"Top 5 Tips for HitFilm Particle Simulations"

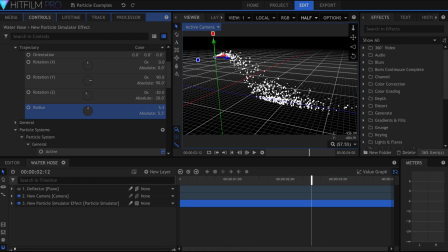The particle simulator in HitFilm is my personal favorite effect.
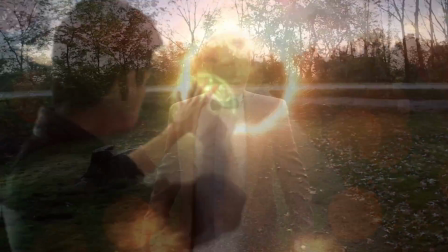I've used it to create a variety of visual effects shots over the years, and the versatility of it is one of the big reasons I keep coming back.
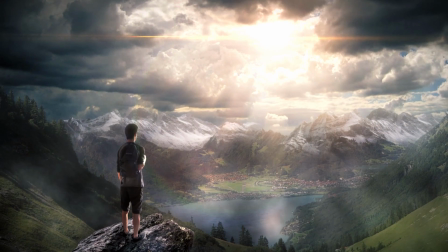Today, I'll be giving you 5 of my top tips for better particle simulations.
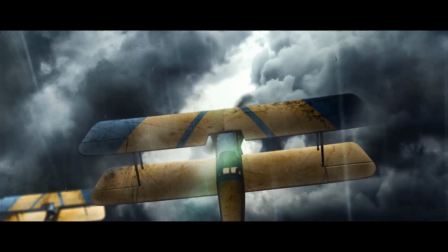This is not an overview of the entire effect, so you should have a basic understanding of how everything works before you watch this.
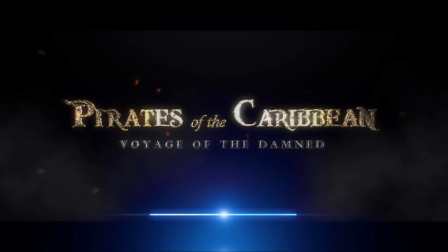I'm Javert Valbar for inscapedigital.com. Let's get started. Tip number 5 is think big.
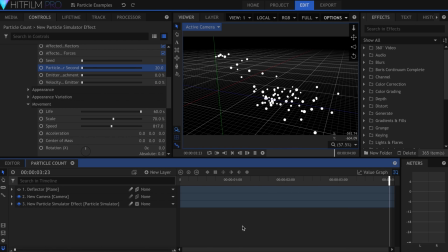And what I mean by this is don't be afraid to raise that particles per second slider.
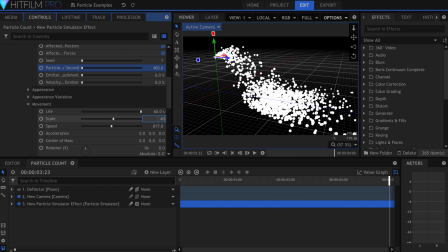Unless your simulation is completely blocking the view of your footage, more particles can a lot of times mean more realism.
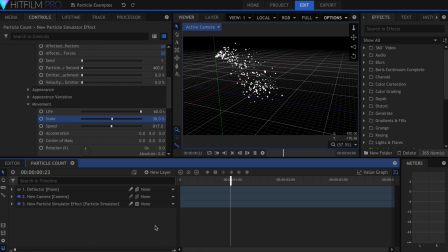Take a look at real-life examples like smoke or fire embers or even snow.
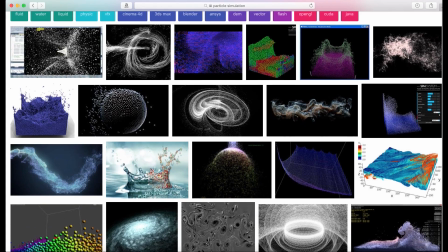There are a lot of particles happening all around us all of the time, and your VFX should reflect that.
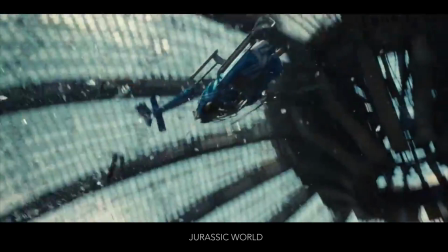Also keep an eye out the next time you watch a movie and there's a CGI explosion, or any sort of particle simulation.
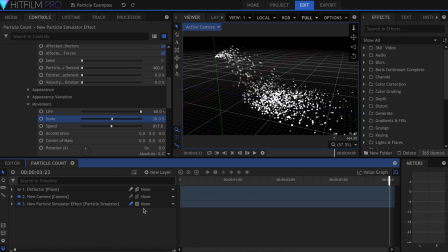If your computer slows down because of this, there are a few things you can do. You can try turning off motion blur, or you can set the viewer to half or quarter resolution.
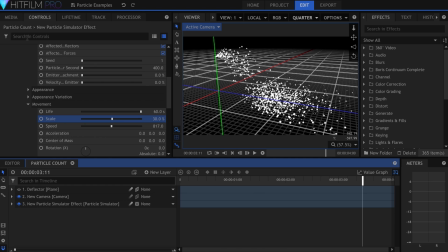If that doesn't work, once you get the simulation looking close to what you like, you can make it a composite shot and render a proxy.
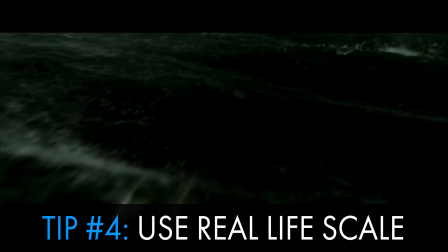Tip number 4 is real-life scale.
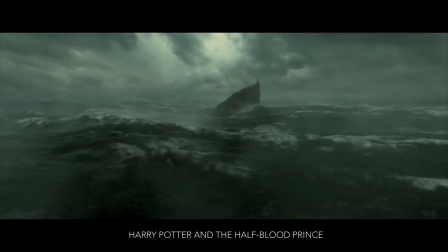It's important to remember that one of the goals of visual effects is to emulate real life, and this is called verisimilitude.
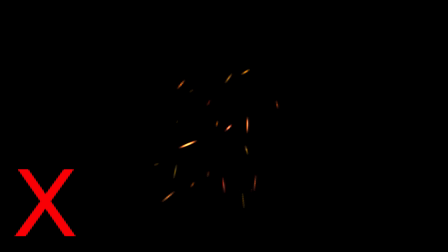One problem I see frequently, and I did myself early on, was making something like sparks too big or clouds too small.
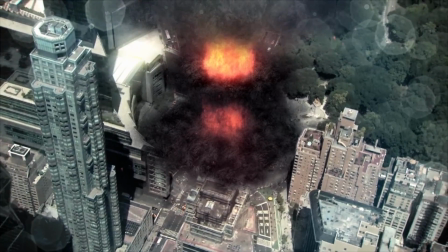Here's an effect I did almost 3 years ago.
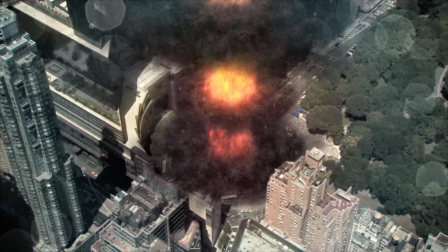You'll notice that the orange embers floating around the cloud are really large in comparison to the rest of the scene, almost the size of a car.
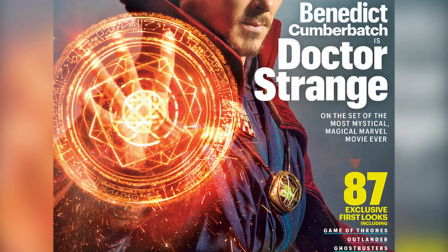Embers are tiny objects, and they come in the hundreds when they appear. So, to be realistic, they should barely be visible.
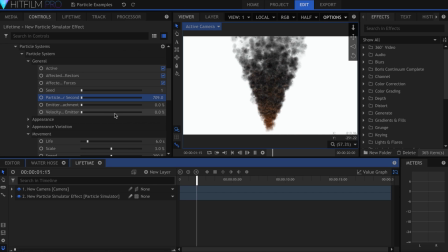On the other hand, you don't want your smokestack to be made up of a bunch of little textures, because it just won't look right.
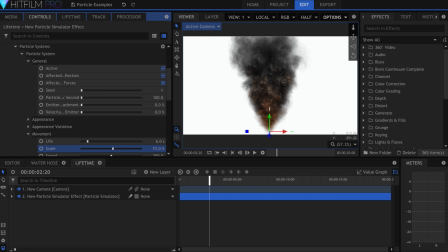Play around with the particles per second and the scale property for each different texture you use.
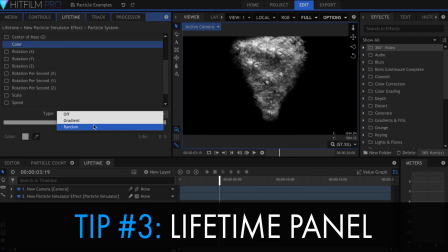Number 3. Learn the lifetime panel.
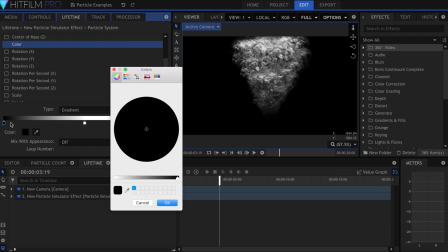This panel allows you to keyframe attributes of the particles over their lifetime, which can result in more dynamic-looking effects.
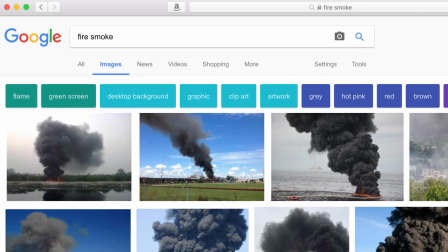Real-life smoke, for example, starts small and grows larger the further up it gets.
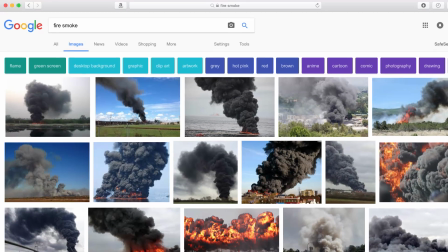It can also change color, from orange to black if it's from a fire.
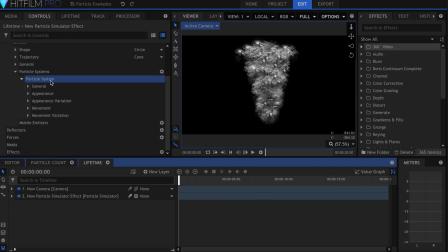To do this, click the particle system you want to adjust, then go to the Lifetime panel.
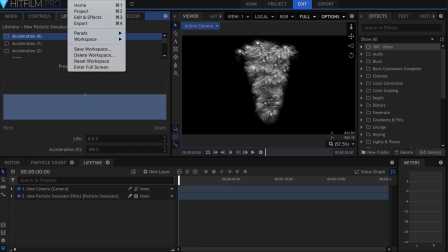If you don't see it, go to View, Panels, Lifetime to make it appear.
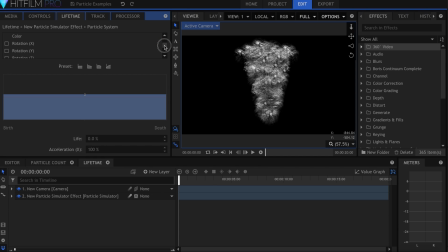In this list, you can see all of the attributes that can be adjusted and keyframed. So I'll come down to Scale, select it, and click this button, which will create 2 points at the beginning and end.
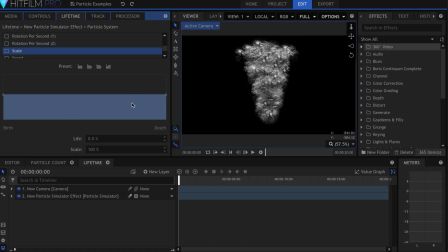You can create a point at any spot in the line if you want. I'll click on the point at birth and set the scale to 60, then set the end to 200, which means over the course of the particle's life, it will grow from 60% size to 200, of whatever scale I set in the movement dropdown. Changing the color is similar.
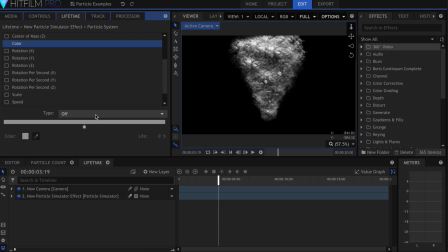I'll come up here and select that property. What we have here are 3 types: off, gradient, and random. Let's select gradient, and make the fire orange at the beginning. Now I'll click to add a point, and change it to gray in the middle.
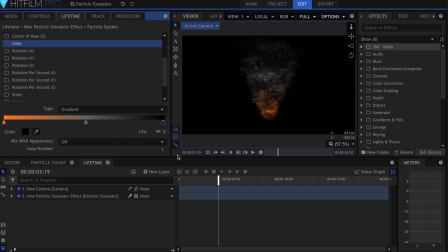And finally, I'll make it black at the end. You can adjust these sliders to offset the timing of the color if you wish.
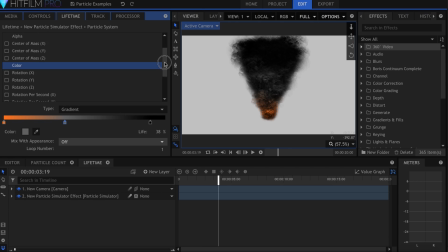Another lifetime property I turn on for pretty much every single simulation I do is the alpha. If we come over here and set the type to gradient, and then put a black point at the beginning and end, your particles will fade in and out, instead of popping into existence. This is one very quick and simple step that a lot of people miss.
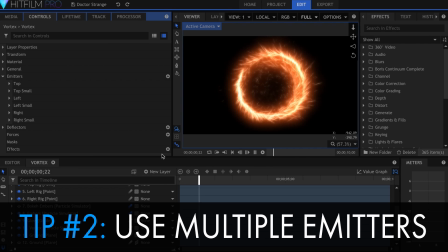Tip number 2 is use multiple emitters.